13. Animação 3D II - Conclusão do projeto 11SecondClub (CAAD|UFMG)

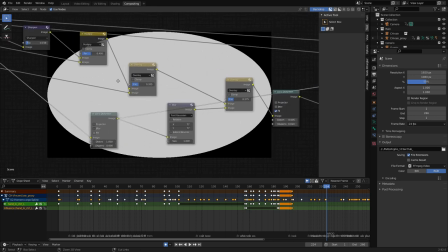(44:45)
ao fazer isso aqui, eu pego essa camada e eu vou colocar a distorção máxima, essa distorção vai de menos 1
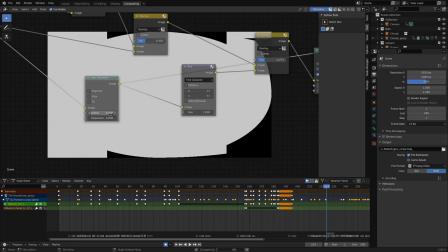(44:55)
isso aqui é sem distorção e eu vou aumentando essa distorção de lente até 1.
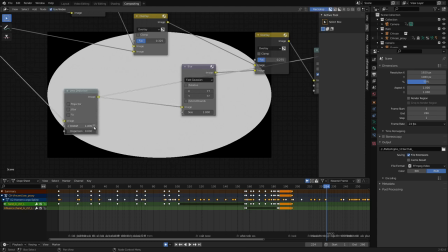(45:04)
Depois que eu pego essa distorção aqui eu consigo então uma separação entre os cantos escuros e o centro branco.
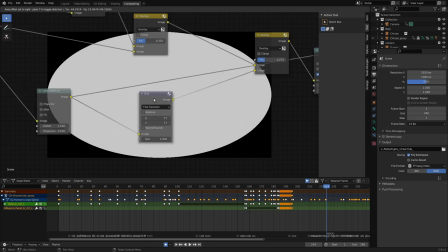(45:14)
Eu vou pegar essa distorção aqui e eu vou acrescentar um filtro de desfoque. Então Shift A, filtro, blur.
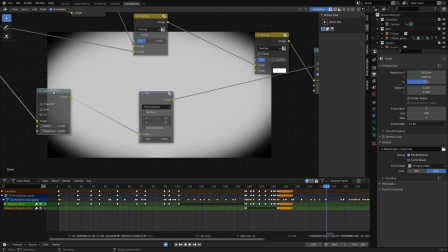(45:22)
Então aqui eu pego então aquele resultado e eu faço um desfoque e daí eu posso
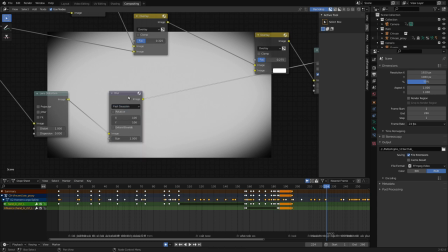(45:30)
escolher o tipo de desfoque, eu coloquei esse Fast Vision aqui, que ele é um ele traz um desfoque legal e ele é rápido no processamento, e coloquei um valor aqui, sei lá, para apenas escurecer essas bordas esse resultado aqui então, eu
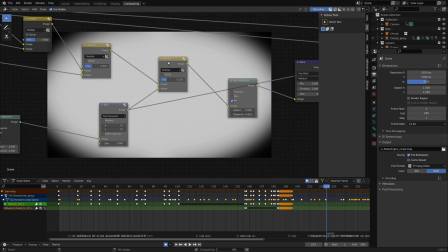(45:50)
sobrepus a todo aquele outro resultado que eu já tinha criado lá,
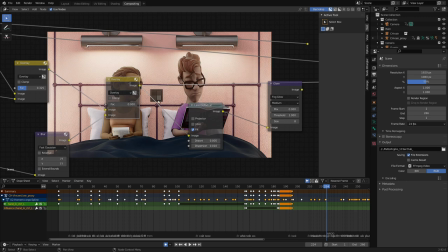(45:55)
porque isso aqui então ajuda a clarear o centro que é onde os personagens estão e escurecer as pontas
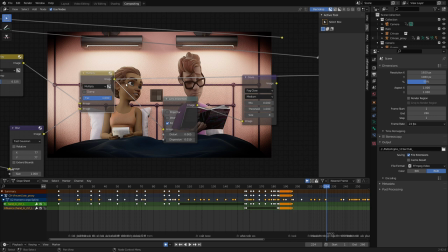(46:04)
esse aqui é o resultado eu poderia escolher o multiplicar também que ele só escureceria o overlay ele faz isso aqui de clarear a
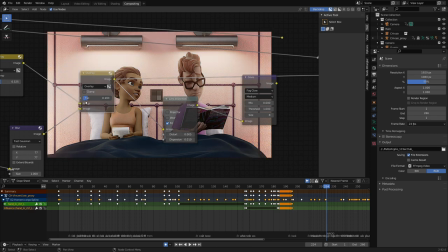(46:13)
parte e escurecer a outra parte então isso aqui cria essa vinheta aqui para ajudar a focalizar os personagens e depois disso eu também criei uma distorção de lente,
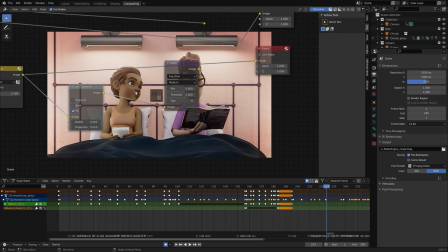(46:27)
mas só que não para fazer o mas simular uma lente de câmera aqui então
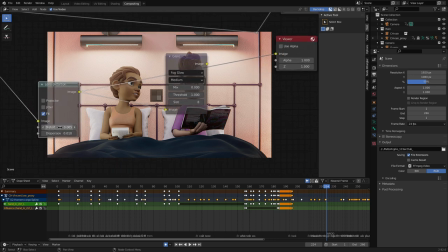(46:32)
nós temos a possibilidade de distorcer muito eu coloquei uma distorção
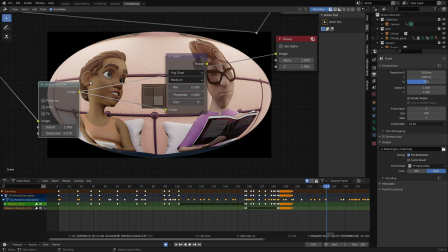(46:37)
pequenininha se eu ligar o fit ele vai aumentar isso aqui para caber no
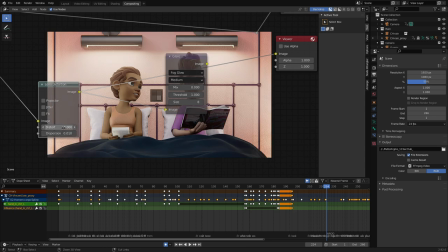(46:43)
quadro então a gente tem aqui uma distorção que eu coloquei bem pequenininha 0.05
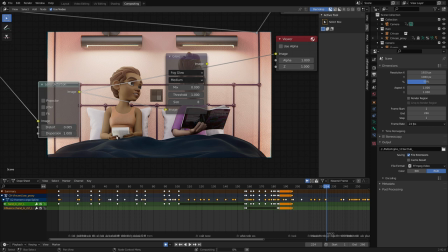(46:56)
e eu usei também um pouquinho de dispersão de pixels uma aberração cromática se eu colocar isso aqui no máximo essa distorção
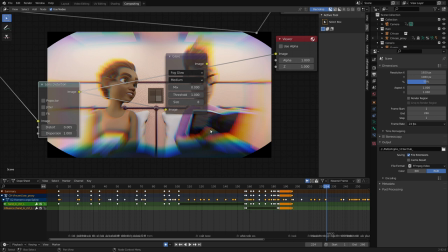(47:04)
de lente vai tentar simular a separação dos eixos de cores dos componentes de cor vermelho, verde e azul que essa aberração cromática acontece aqui nos cantos da lente,
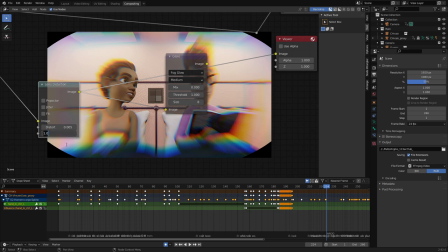(47:20)
então se eu colocar um valor muito intenso ele vai fazer isso aqui, mas eu posso então para simular um valor de uma lente um comportamento de uma lente real
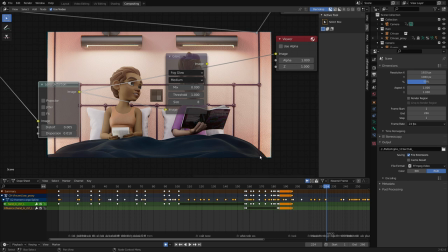(47:30)
eu vou colocar algo como isso aqui e a gente tem um leve distorção aqui no cantinho eu vou clicar em fit para ele reposicionar o frame e cortar o restante então aqui, isso aqui ajuda a dar uma leve distorção
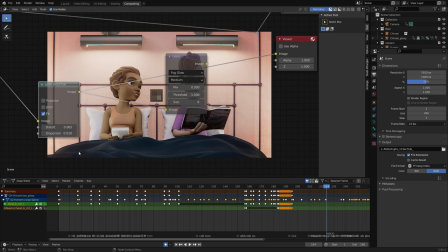(47:47)
também nas cores aqui, essa aberração cromática nos cantinhos por fim eu criei aqui um filtro de glare, que ele vai tentar
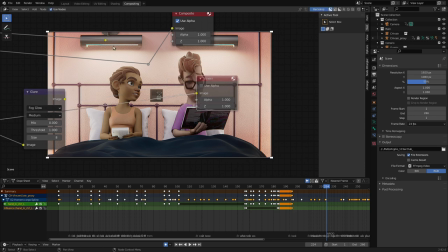(47:58)
criar um um brilho extra a partir das partes iluminadas então, aqui é shift A filtro, glare também
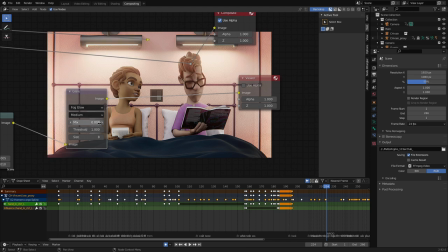(48:10)
que eu tenho aqui um
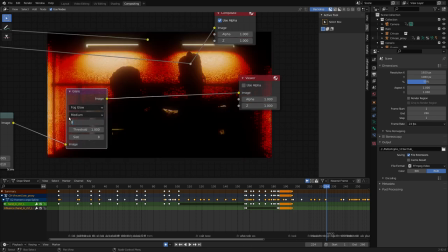(48:16)
uma possibilidade da gente ver isso aqui, deixa eu colocar, eu vou mudar o Threshold aqui, olha só, isso aqui vai ser,
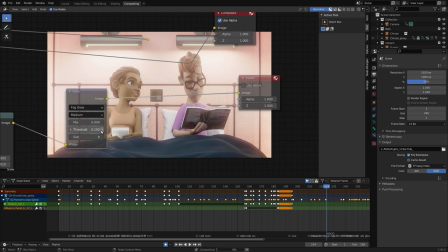(48:26)
ela vai brilhar como um todo, e à medida em que eu aumento esse valor aqui,
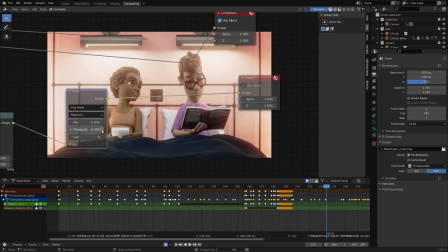(48:31)
ele vai pegar as informações da luz e vai tentar mesclar com a nossa cena. A gente tem alguns tipos de brilho, que vocês podem escolher, eu só tentei fazer isso aqui para tentar simular o funcionar, o modo de funcionamento de uma câmera real.